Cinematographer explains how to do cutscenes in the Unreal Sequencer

Sometimes I move the camera in and out. You know, I try and imagine the cinematographer reacting to what would be happening on stage, right? The actors are moving around, they're doing stuff. The cinematographer is trying to capture the best angle all the time. And what's important about that is the cinematographer can't beat the actors to it. On a film, when the actor moves, the camera follows. It doesn't go first, right? Unless you're feature, then they go at the same time. So in this, we're going to try our best to make sure when the actor moves, the camera follows.
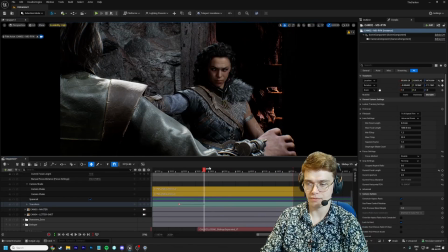That way it feels alive, it behaves in a way you'd expect a film to behave. That's how we create that sort of cinematic experience in our cutscenes.
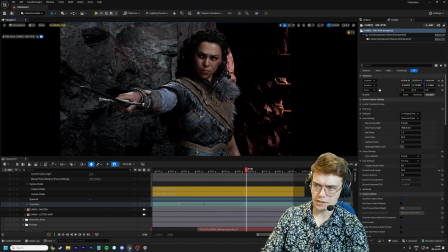Now, one thing I like the idea of is, as the tension disappears from the scene, we can have them start with these dirty singles where the shoulder's in frame, but then we maybe peel back the curtains.
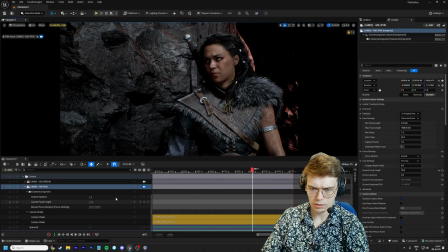What does that look like? Sometimes I just try things, you know, I'm messing around, I'm trying to figure out how can I tell this story visually.
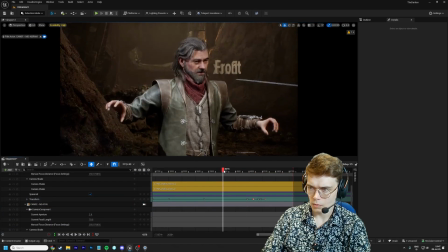So here, what if you ended up like that? Just delete some keyframes. We slowly frame her out of the shot as the tension starts to evaporate.
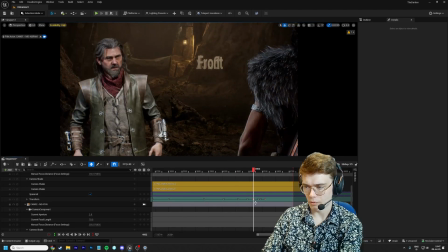We're going to get rid of this key. When you're happy with your setup and all your shots, you can go through and do a focus pass. In this case, I'll go here, I'll pick a keyframe.
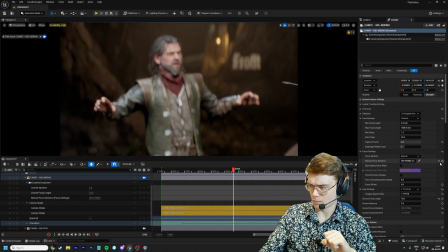I'll go to Focus Manual. I'll put a keyframe. I'll click on Draw Debug Focus Plane.
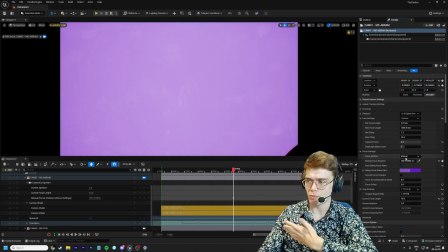It creates this purple plane that shows me where the focus is. I'll just make it clip through Abram.
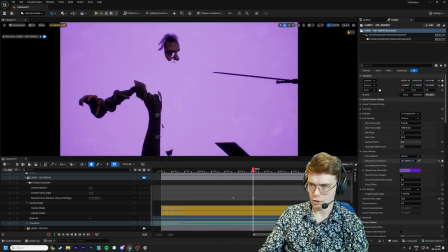Click the button, go to the next keyframe, adjust. Go to the next keyframe, adjust.
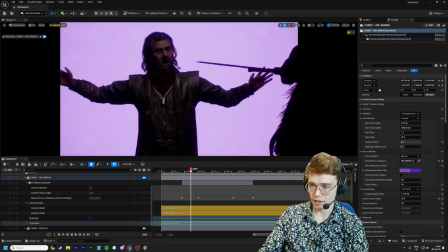I'll do this for all the keyframes. And sometimes he moves out of this plane. Like here, he's way too close, so we gotta move the focus plane again.
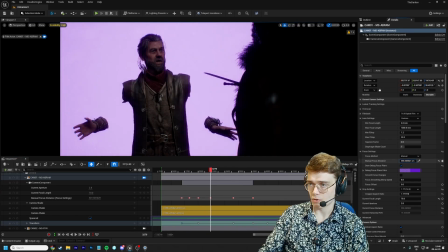This is a lot of work. It's time consuming, but it's what creates this sort of depth of field look.
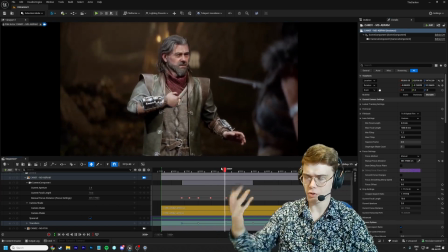There you go, now he's sort of got this depth of field going on. You can see Rin is out of focus, the background's out of focus. One thing here is you can set how much depth of field there is.
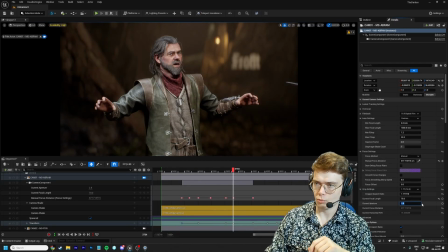There's an aperture setting. It's currently at 2.8. You could set it to 1 and everything becomes extra blurry.
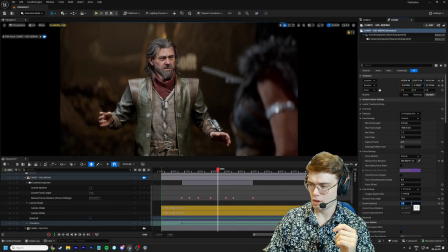Probably more obvious if I get Rin in frame. 2, 1, 2, 1. You can set it to 8 or 12 or 24 and now everything's in focus. I like to stay around a 5 or a 6. Anything much more and you start to get like blur artifacting on your high detail assets, you want to try and avoid that. You see how the sword looks sort of smudgy but also sharp. That's not how focus would behave. It tends to break down around those limits. So I'm usually happy with about a 6.
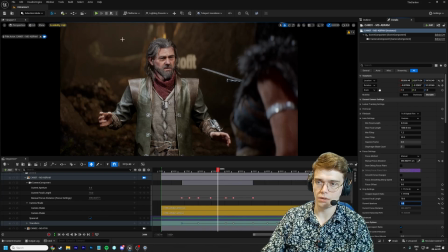That way we get a bit of bokeh on her here and bokeh on the background. That's sort of the sweet spot for me. I talk a lot about rules in this video, the 180-degree rule, rule of thirds, but it's also important to remember that you're an artist if you're doing this stuff, and that means that you need to just play around. I think audiences are really good at noticing when artists are having fun.
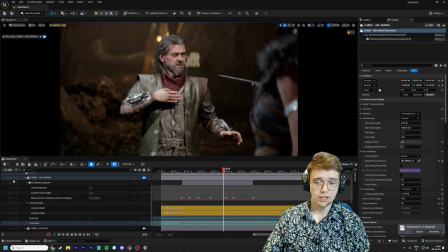So make sure to have fun, make sure to try weird stuff. You know, get excited about your letter shot or whatever your specialty shots are.
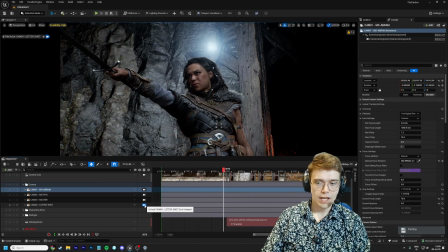Put a few of them in, and occasionally when inspiration strikes, just go for it, you know?
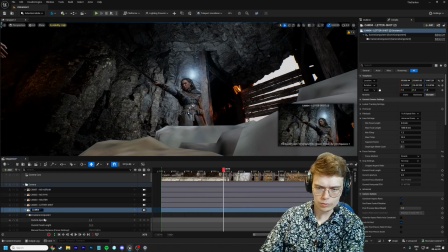What if right now we just went here and what if we really wanted to sell this idea that, you know, she's in her head about her dad? We create a new shot called Funky Shot.
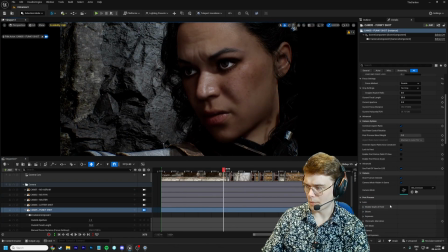We go in here and we go like really close on her and, you know, we put chromatic aberration on and, you know, something weird and funky, and you could do that. You just mess around, play around, you know, create fun things, because it's important for the work you do that you are having fun, because people will be able to tell.
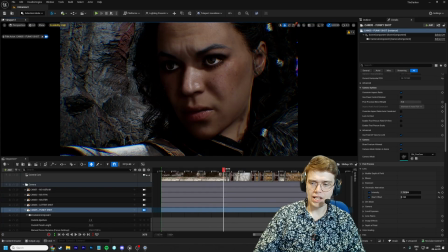And obviously the one thing I didn't really touch on here,
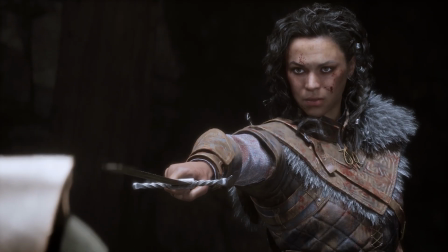but you will see if you compare what I'm doing right now to the scene that's in the gameplay trailer, where you can watch the rest of the scene,
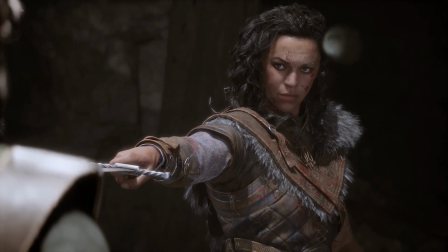is that lighting is hugely important. It is the key to all of this. Good lighting is the difference between, you know, a good cinematography and bad cinematography.
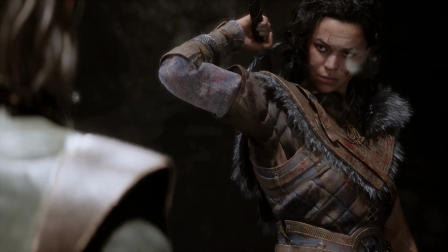You know, bad lighting will ruin good assets. Somebody might make a beautiful asset, put it in your engine. If you light it badly, it looks like hot garbage. It's bad. So it kind of ruins the work of everyone who came before you. So, you know, good lighting can also elevate games that look fairly bland. I mean, I play Minecraft with a shader pack.
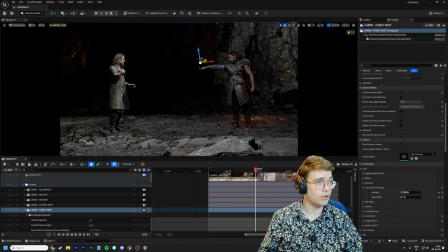It's a world difference. So if you can, get good lighting artists or be prepared to spend a lot of time on lighting. That's it for now. If you think this game looks cool, you can add it to your Steam wishlist by clicking the first link in the description below. If you haven't seen our trailer, click on this video here, and if you want to watch how we use motion capture to actually film all this stuff, click on this video here. If you've seen both and you want to see more, then make sure to subscribe and be notified when we upload new videos. Thanks for watching. We'll see you in IMA.